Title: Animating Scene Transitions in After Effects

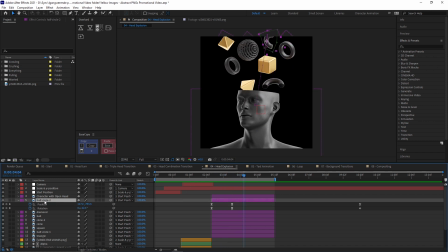12:18 Now if we take a look at one of these objects, you can see within the position,
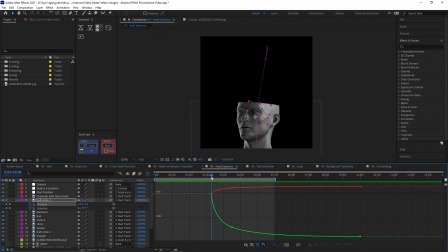12:22 I have animated it so it shoots up from the very start, has a very high value change, and then it deaccelerates and just keeps on moving slowly. That way it doesn't just stop, but we still have a bit of movement at the very end.
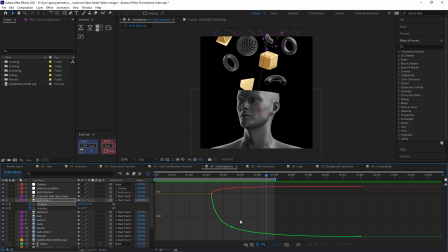12:38 Now I've done this actually in the speed graph because you can't really adjust the value graph that well.
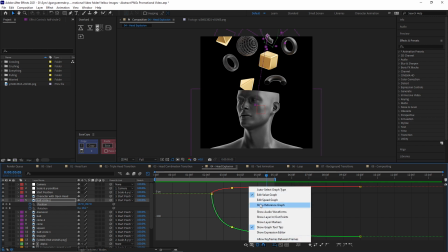12:44 You don't have the handles when you haven't split up the position. So if I go into the speed graph and I turn on the reference graph,
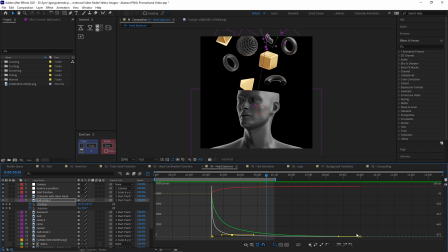12:52 you can see we have the value graph and we want that to be smooth all along. So to quickly show you how I created this, we just press F9 to ease everything again. And you can see now the value graph has some easing at the start, then it eases out.
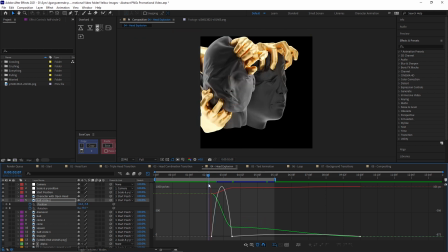13:07 And when we have this horizontal line, it comes to a complete stop. You can see this looks very weird, moves up quickly, stops completely.
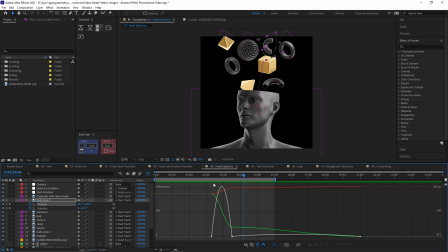13:15 And instead of this, we want this smooth graph. So we'll take the speed graph and just emphasize the start, so it moves very quickly there. And you can see we still have this sort of bump right here at the second keyframe.
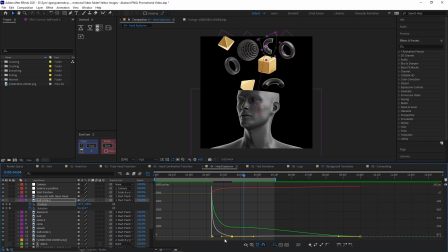13:29 And you have to imagine that we have the speed on the side here, and the speed is sort of determined by the area underneath this graph. And therefore, when the graph is very high, we have a very high speed. So if we drag this up a bit, you can see that we maintain some speed here, and we create this smooth graph.
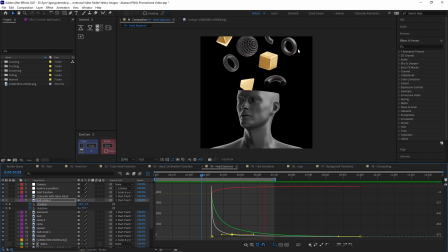13:48 When I play this back, you can just see that we have that smooth movement. And I've just done the exact same for the rotation.
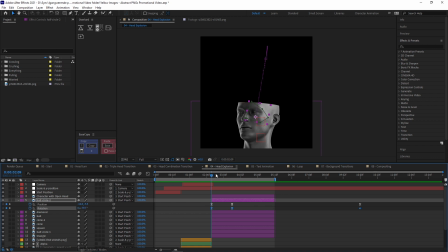13:56 So you can see it starts by being rotated negative 80 degrees, then goes to about negative 24, and then keeps on rotating a bit.
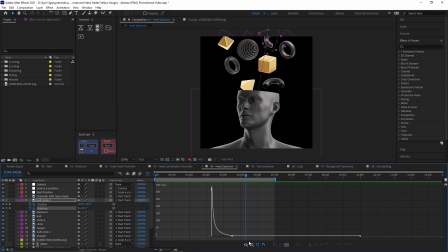14:05 And this is just the exact same thing. I turn off the show reference graph, and I've just done this in the value graph.
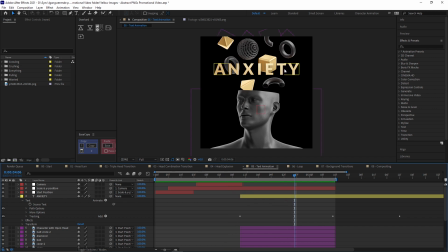14:11 Now, because we're working with this theme of anxiety, I've also added some text and a bit of animation to that. So if we select the text layer, you can just see that I've added a tracking text animator. And here I've simply taken the tracking amount and animated that. You can add a text animator by going up to animate.
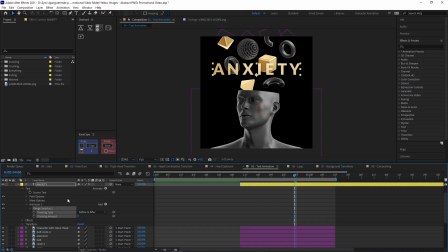14:30 Then you can choose tracking. And here we can go to the very start, set the tracking to quite a low number, add a keyframe, go a bit ahead, and then we can just increase the tracking. Then we can ease it,
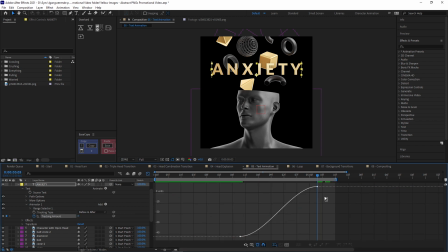14:46 go into the graph editor and just select the tracking amount and just make it pop out here at the start.
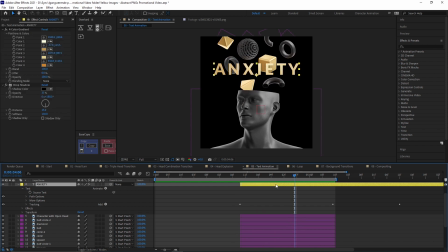14:54 And that way you can very easily animate the tracking. On top of that, I've also added a 4-color gradient to the text. You can see if I turn it off, it just doesn't stand out as much and it becomes quite flat.
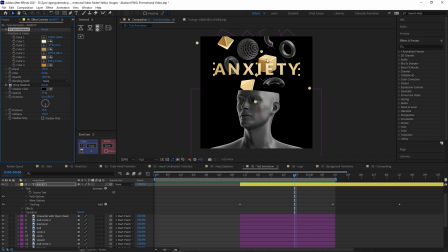15:07 So with this gradient, I've just taken the eyedropper tool and selected a bunch of colors from the illustration, the gold especially. And then I've made sure that at these point of contacts, where you can see the text is on top of a gold object, I've just made it extra light.
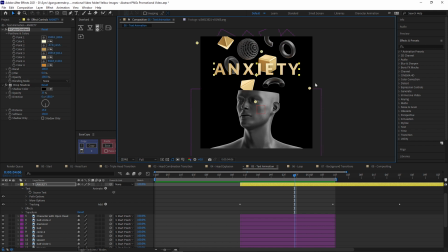15:25 And that way you can see it just stands out a lot more. And with these points, I've just dragged them around to sort of get the result that I'm after. And then I've also added a drop shadow, just so it stands out a bit more from the background.
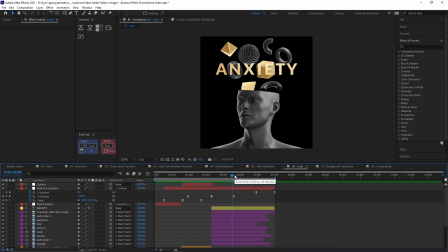15:39 To make everything loop, we need to start by making the objects disappear. So the first thing that I've done is taking these background elements and simply trimmed them down so you can see that they disappear at random.
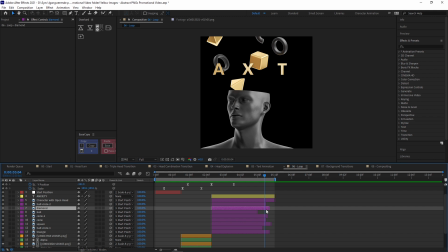15:52 And really, I've just tried adjusting them over and over to get a random result that I like. Then I've also made that same effect happen to the text.
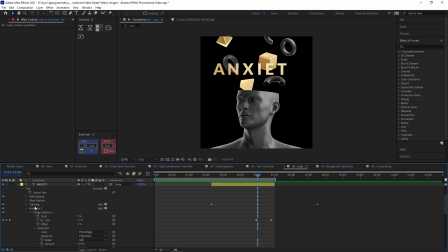16:03 You can do that quite easily with another text animator, animating the opacity. So if I were to create this again, I would go to animate, then choose opacity, then set the opacity to 0%, and in the range selector, you can then animate this.
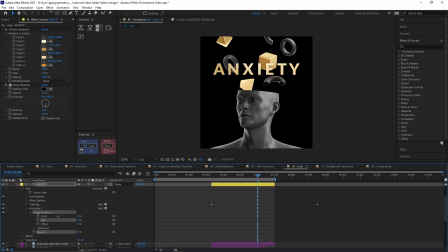16:20 But right now it's way too smooth and it's not really that random. So what I'm going to do instead is go into advanced.